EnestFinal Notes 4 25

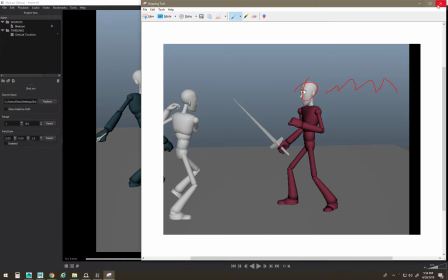running in, you know, to this position, that would work better.
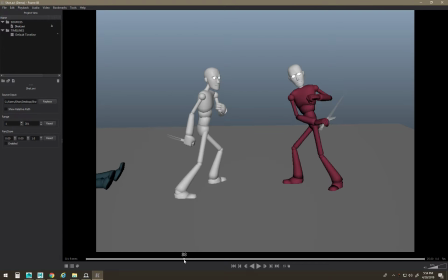And then he's like, what's going on? Yeah, have him, we'll step into that position. Watch the eyes right here. Like I don't see his pupils, so move it so you can see them. Otherwise, I think this pose feels pretty good. Just fix the eyes. Let's see.
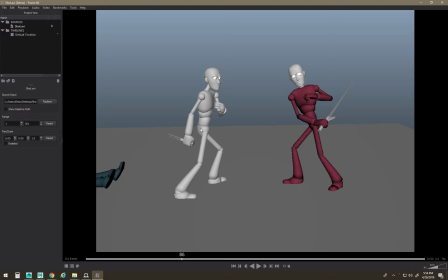I would watch the hips right here. The hips should be more spread out.
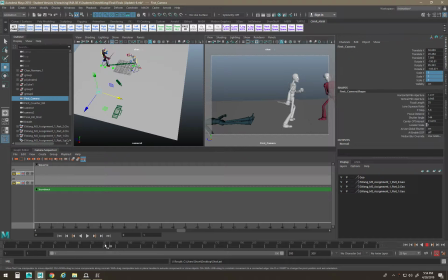Which one's that one? Right there.
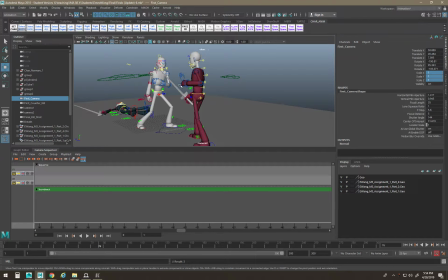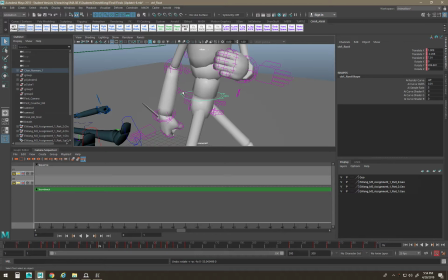Can I move the hips without everything else? No, boy.
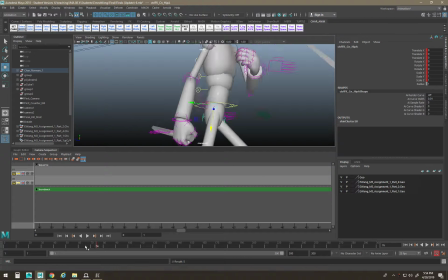Here we go. Oh, you haven't animated that at all. That might be okay.
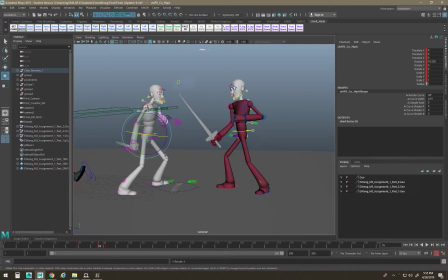More like this. Like just feels so much more natural just dragging, moving that out.
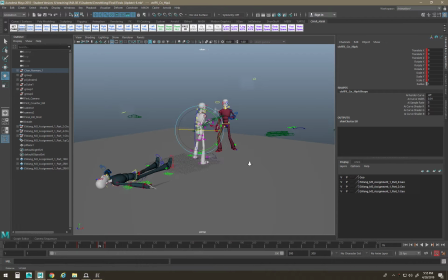I'm breaking stuff.
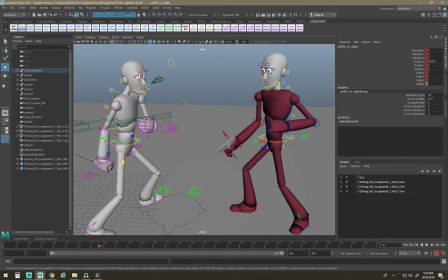Yeah, so you want to do a pass through your stuff and try and get more natural feeling
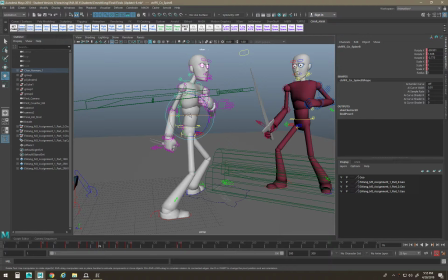poses, you know.
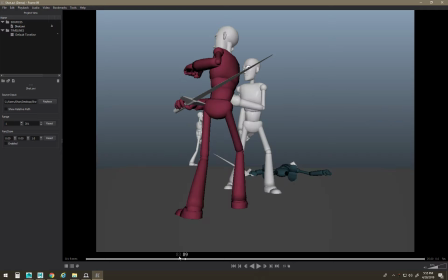Go back here. Yeah, so fix the hips there. Fix the eyes.
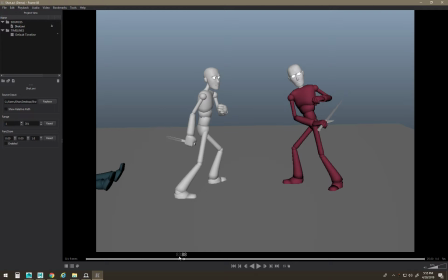And then we're sort of breaking the 180 rule here in cinematography. You definitely don't want to do that if you're making a portfolio piece for your work.
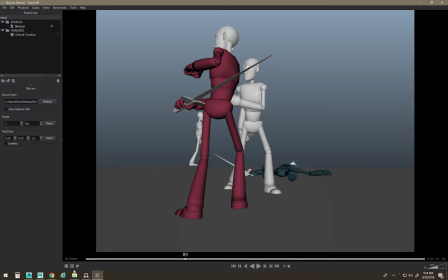So you would Google the 180 rule and cinematography. I think I posted it on the class at some point. The only difference here is the red guy would be, you just adjust the camera a little bit so that way the red guy's here,
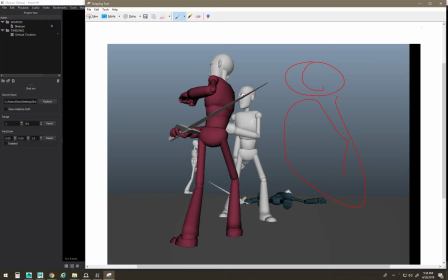you know, and this guy's here. That way people aren't jumping around on the screen because it makes it hard to follow what's going on.
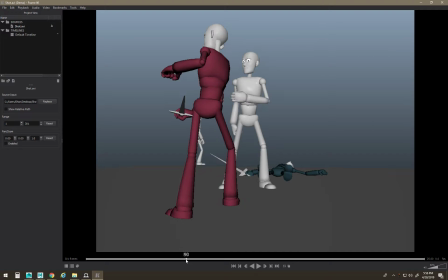You can Google it and check out how that works. The same deal like compositionally on this shot.
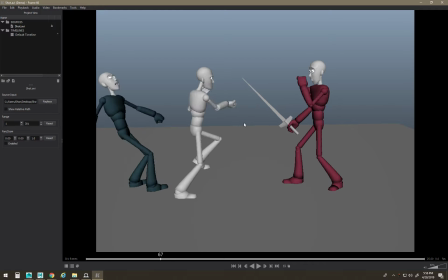If the camera was a little lower, it'd be a little bit cleaner, look better, be better drawing kind of deal. Just think about it like what is that camera? Is that camera a hover drone? Is that camera a guy holding a camera? And you kind of is there a tripod somewhere?
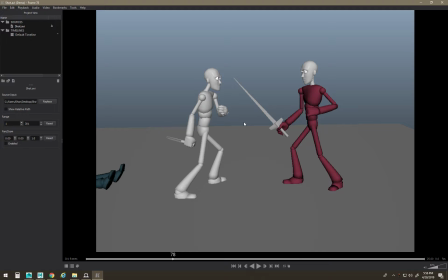Like you kind of make up like a story for the cameraman because the camera is like one of the characters in the scene.
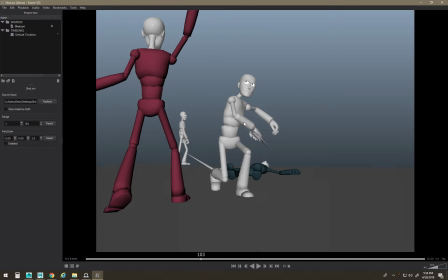I like this camera move. It's kind of feeling cool. I like how you're like moving it's like almost like the cameraman's following the action. I think if you did this on all your shots, I think you'd be better off. I think it'd look pretty cool. There's some cool stuff going on. I like the hop. I like the step in.
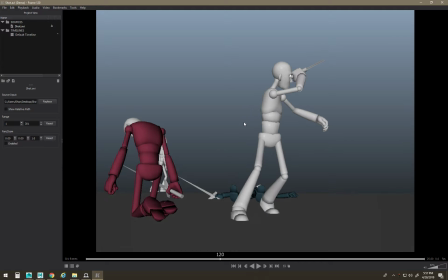It looks like you spent your most amount of your time on this shot.
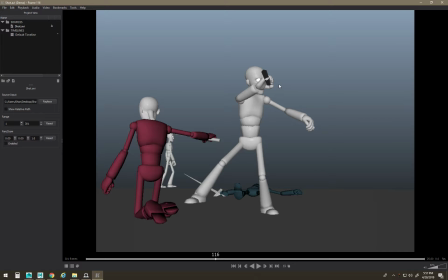I'd be careful not to cover the face just for drawing and following eye line. I'd move the hand down just a little bit so you never quite cover up the eyeballs.
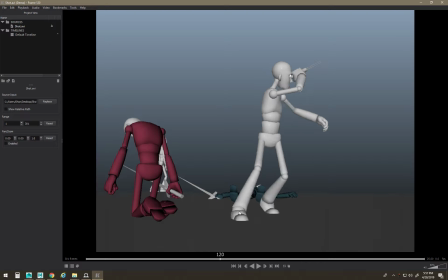I'd lead more with the head, so probably on this pose I'd turn the head so the head's leading the body and the chest and stuff.
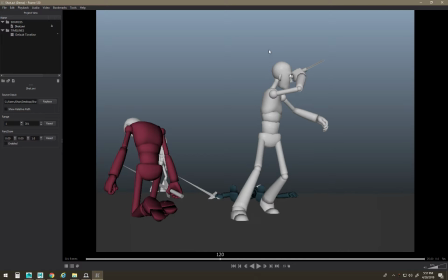Because it's kind of surprising that it keeps turning. Watch where you're lifting the foot because right here, all this guy's weight.
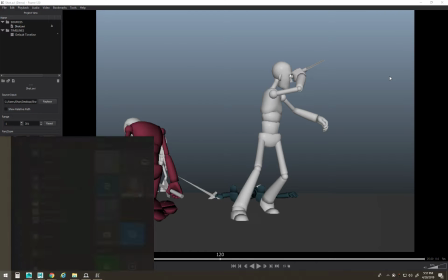I'm just kind of going through this as fast as I can. There's a lot of stuff here to look at.
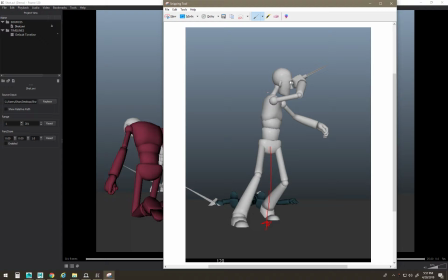If you drew a line straight down from this character, his weight is all over in this area,
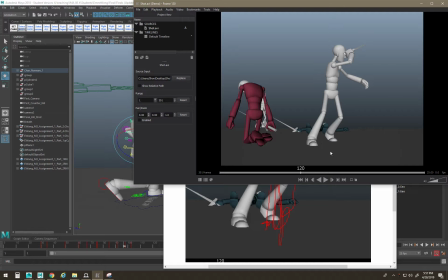but because you're lifting that foot up right there, it's just not possible for humans to do that.
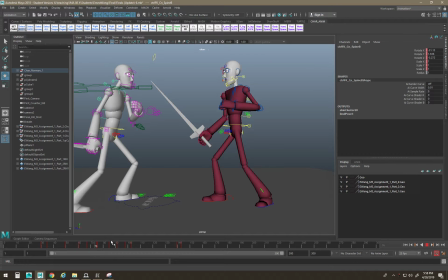He'd fall over.
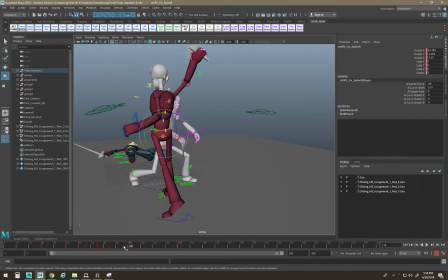And I think that's where are we? So there's a lot going on here. Step. Here we go. Let's see.
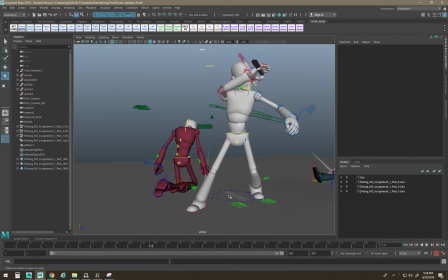Right there. Yeah, there's no way you could lift your foot up in real life.
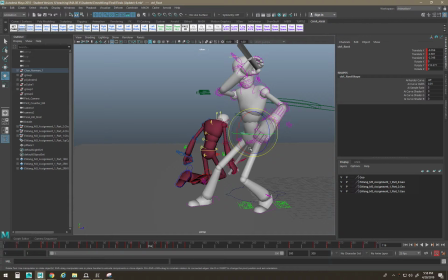Like you just move his hips, just move him over to there.
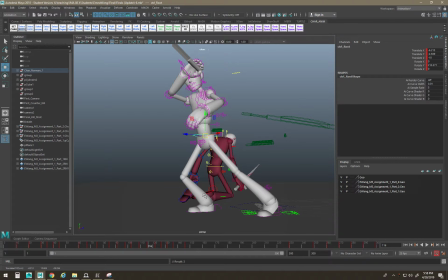Because of momentum and stuff, it doesn't have to be all the way over here in order to lift the other guy's foot up. See how much better that feels? It's crazy. There we go.
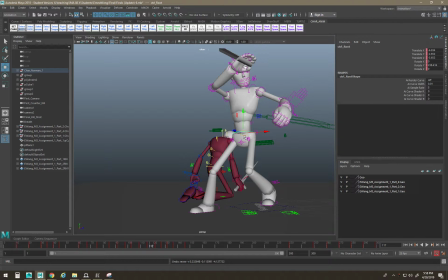Yeah, so if this happened in real life, gravity would make him fall. You know what I mean? Like you just can't do it. It's like he'd be over. He'd be dead by then. I mean, he'd be on the ground because he screwed up. If that happened in real life.
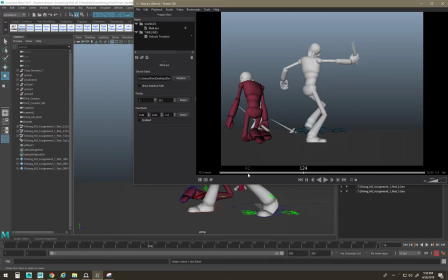Yeah, but if you just watch a ton of like movement and fight choreography and study it and frame by frame it,
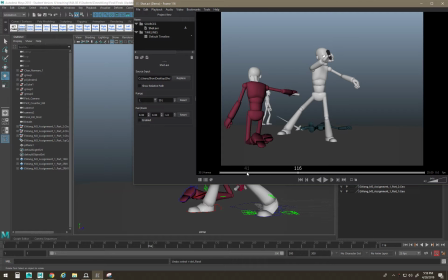and then just go crazy on your scene and figure out what can I do to make my scene feel better. So especially right here on the arm.
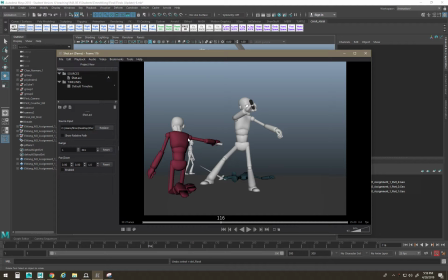I think you want to pick something to go first, like the sword or the arm. I wonder if I can act this out.
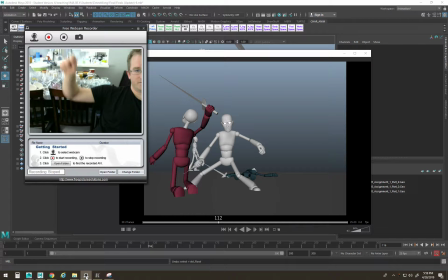If I had a sword, but just like it's not a very good angle, but have it like drag behind or go first, and like the weight of the sword like pulls the arm, or have the sword fall first and then bring the arm with it,
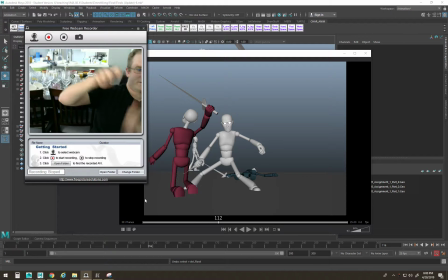or something, or no, drag behind. So you could fall, have the shoulder fall, and then the sword drag behind.
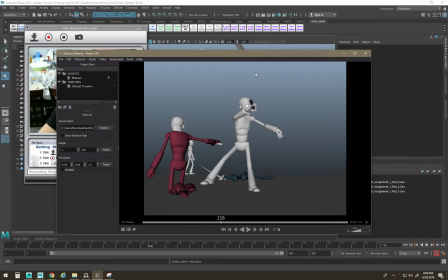Because right now everything moves together, and you kind of want to watch doing that ever.
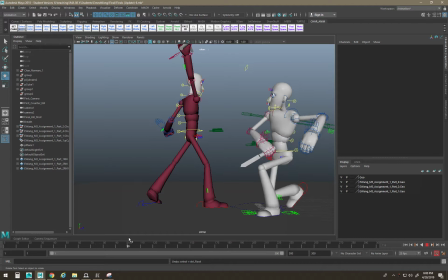So what I mean is, it's kind of like this angle.
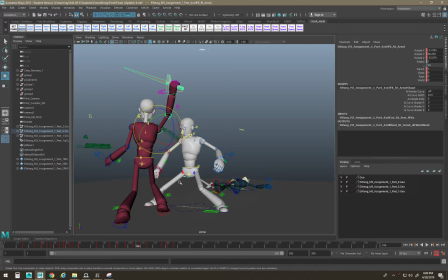So it looks like he's falling right here. Oh no, right there.
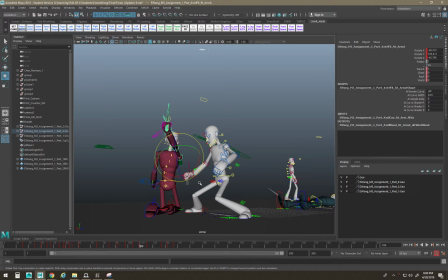That's where it feels weird. So you have him flip all the way over.
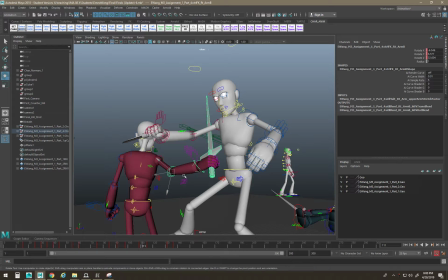So you could just bring the elbow in and back up like this.
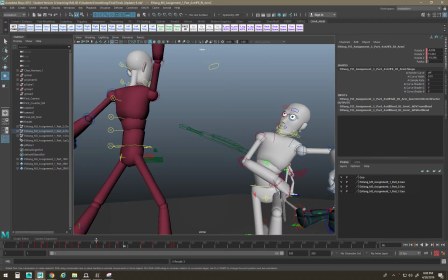So if you just act that out, get your friends, have someone else do it.
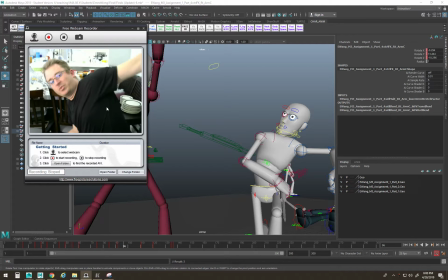Like get in you can't just bring your arm. It just doesn't really happen that way. So his arm would come, his arm would come down like that.
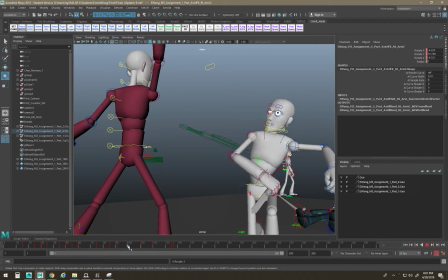So just act that action out, and then act that and just do it. So you're sort of looking for reasons to do that.
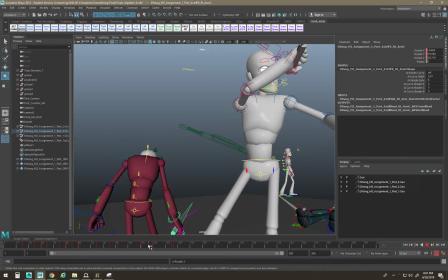So especially like when his hips hit the ground, the back doesn't do anything.
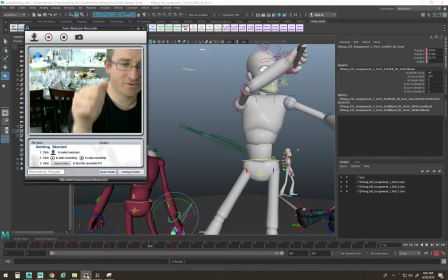So I can imagine my arm as my back. So when this hits, like something's gonna happen with the rest of me. Like so, as soon as my elbow hits, like the my back is gonna go if I can do it in this camera. Ugh. Like, there's always gonna be like some bend or something that goes, ugh.
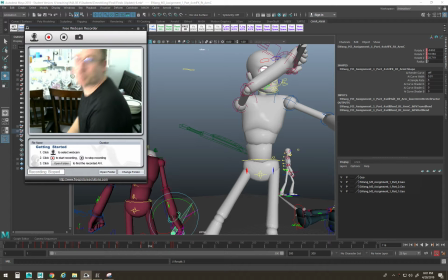You know, like as soon as my ass hits the chair, then my body's gonna, or you can even see the wiggle right there, or it go, ugh.
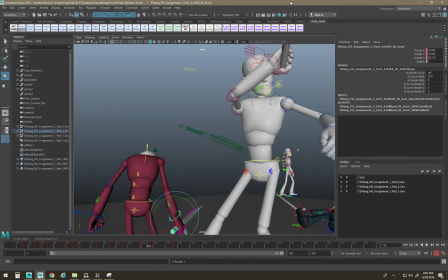You know, something. So instead of just have the guy just hit, you know,
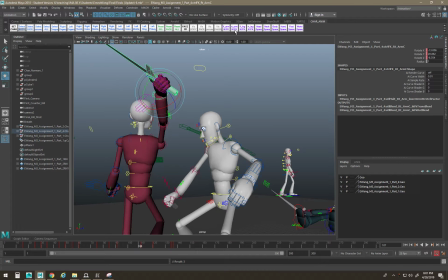you kind of get that momentum to keep going through the character's body.
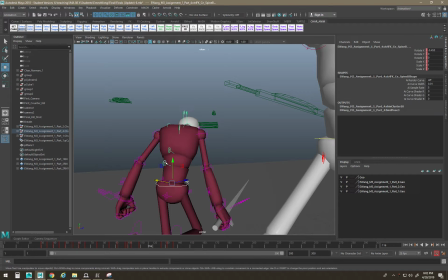If I was going to do that, I would